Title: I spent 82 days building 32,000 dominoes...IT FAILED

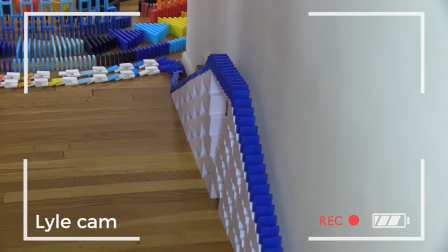4:32 He filmed the other section from a different camera angle from the kitchen So I could cut to that clip and then kind of make it more seamless. Oh, man I can't believe that part failed. Let's keep going. It goes over the bridge It is back into the kitchen.
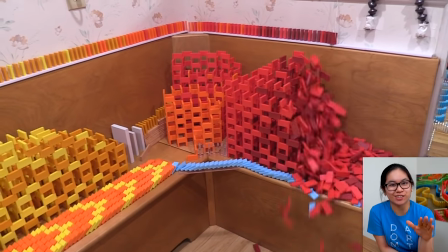4:46 Now, I wanted this section to be like a surprise I didn't show any of this on social media, so you kind of be shocked that it went into a whole different room
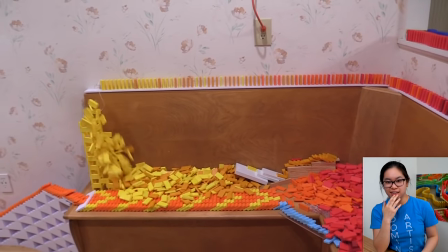4:56 Again, this was built at the very last second on the last day And then, what happened there?
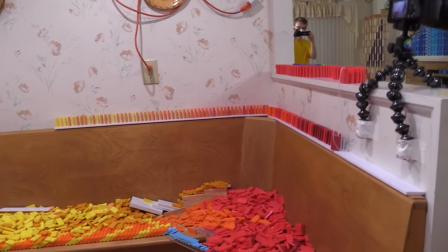5:03 Oh my god. What? What?
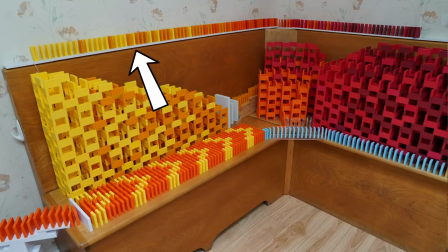5:08 This is another instance where I was like, you know, maybe I should tape down those field starters that are on top of the bench so they don't move.
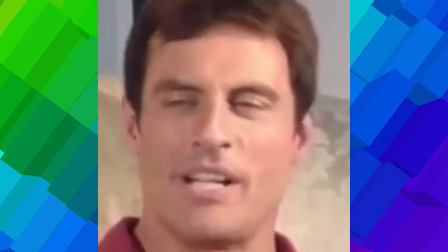5:16 Like, I thought about taping them down, but I didn't.
But you didn't.
I think we're learning some stuff here. Whenever you think you should do something, you should probably do that. Let's watch that back again. This cube is falling.
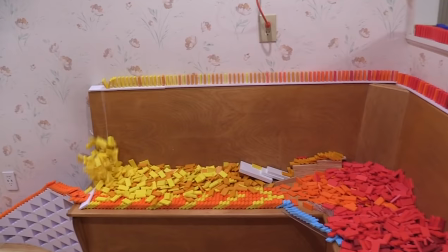5:27 I use the tape trick here on one of the dominoes on the cube to pull down a domino from the field starter which would trigger that line on top.
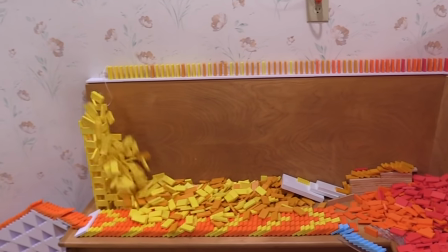5:35 But because the domino is taped to the field starter, the entire field starter fell over. Like literally the whole line falls over. That one was... I could have prevented that.
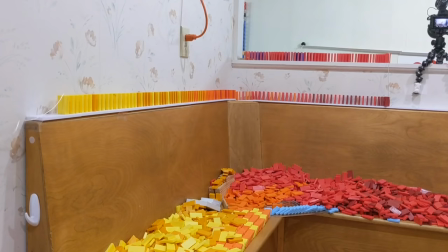5:45 So to keep the chain going I just had to take the domino and let go of the string to keep it going but this time I did tape down the field starter so it will not fall.
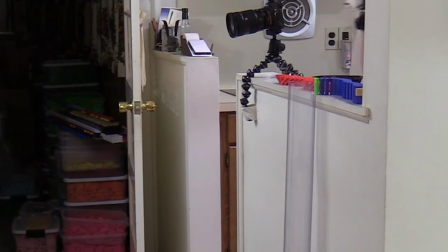5:54 This part worked. I didn't have a really great view from my camera angle But Lyle got an awesome view where it kind of like the domino goes down this like it's just
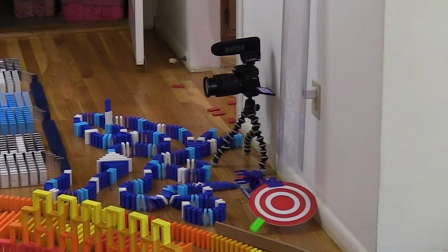6:01 a clear tube And I thought it worked really well as like a little elevator shaft to like have a domino go down without being
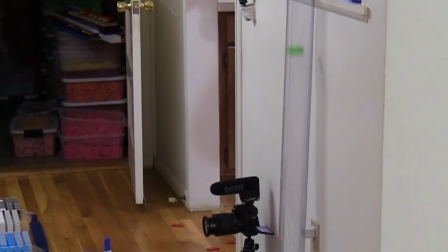6:07 chaotic And like where it would land I had like a very predictable target area for it to go Okay,
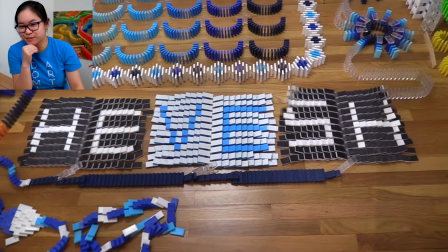6:13 now we have these color-changing zipper fields So instead of a normal field that typically comes from the side it goes from the middle and it reveals a very special
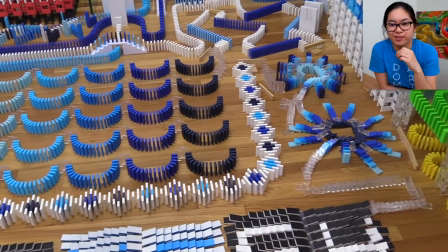6:26 pevish text. Then we have these cool like ice flowers, some diamonds.
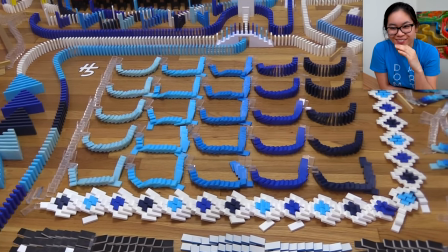6:32 Oh, we got the waves. This was all perfect.
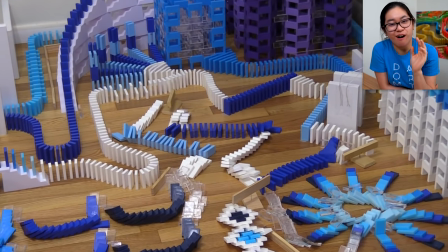6:36 Okay, this tape trick, I didn't put a backup line because all of my tests worked and it worked.
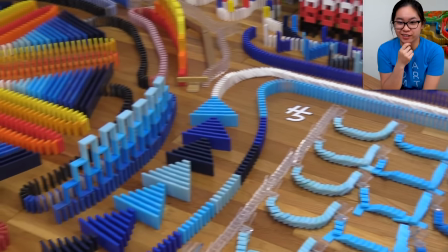6:42 I was so happy. I thought that in particular could fail because that's a pretty risky trick on its own.
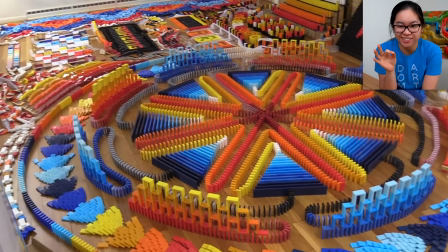6:50 All right, the triangles going around.
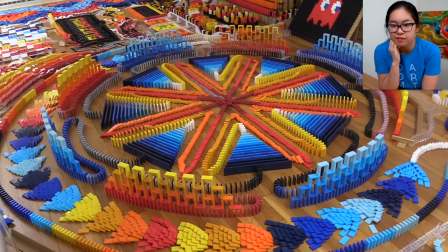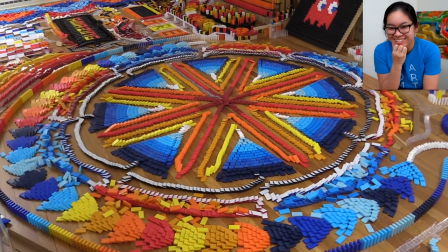6:59 Oh, it's so good.
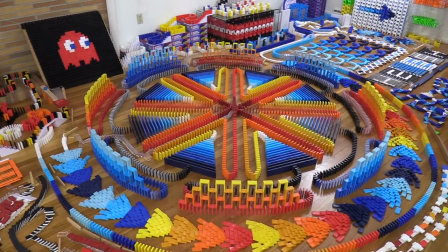7:03 so good I'm so happy that the spiral work I think that's one of my best effects that I've ever done McDonald's and I spent so long trying to design the perfect kind of arrangement for the spiral if you want to check out that video I'll link it right over here but wow let's
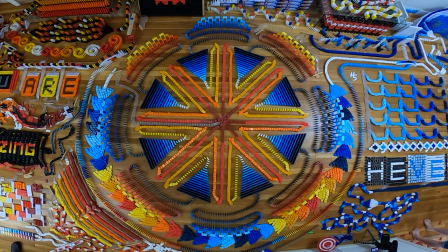7:20 just replay this we gotta replay this and enjoy the beauty of my best spiral yet just wow I think the color changing really helps a lot with it. Okay, let's keep going, let's keep going.
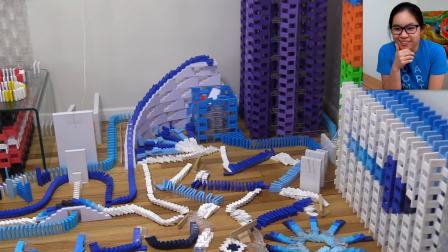7:38 Going up the staircase now into the cube.
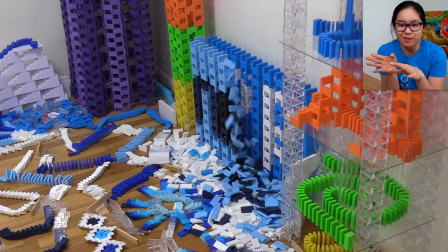7:43 So this trick was kinda to like reveal some more domino text that says new PR as in personal record.
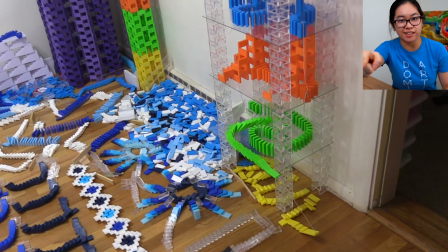7:54 Okay, wait, can we pause that real quick? Did you see that yellow domino? That like almost failed there, ready? That yellow one like almost stopped.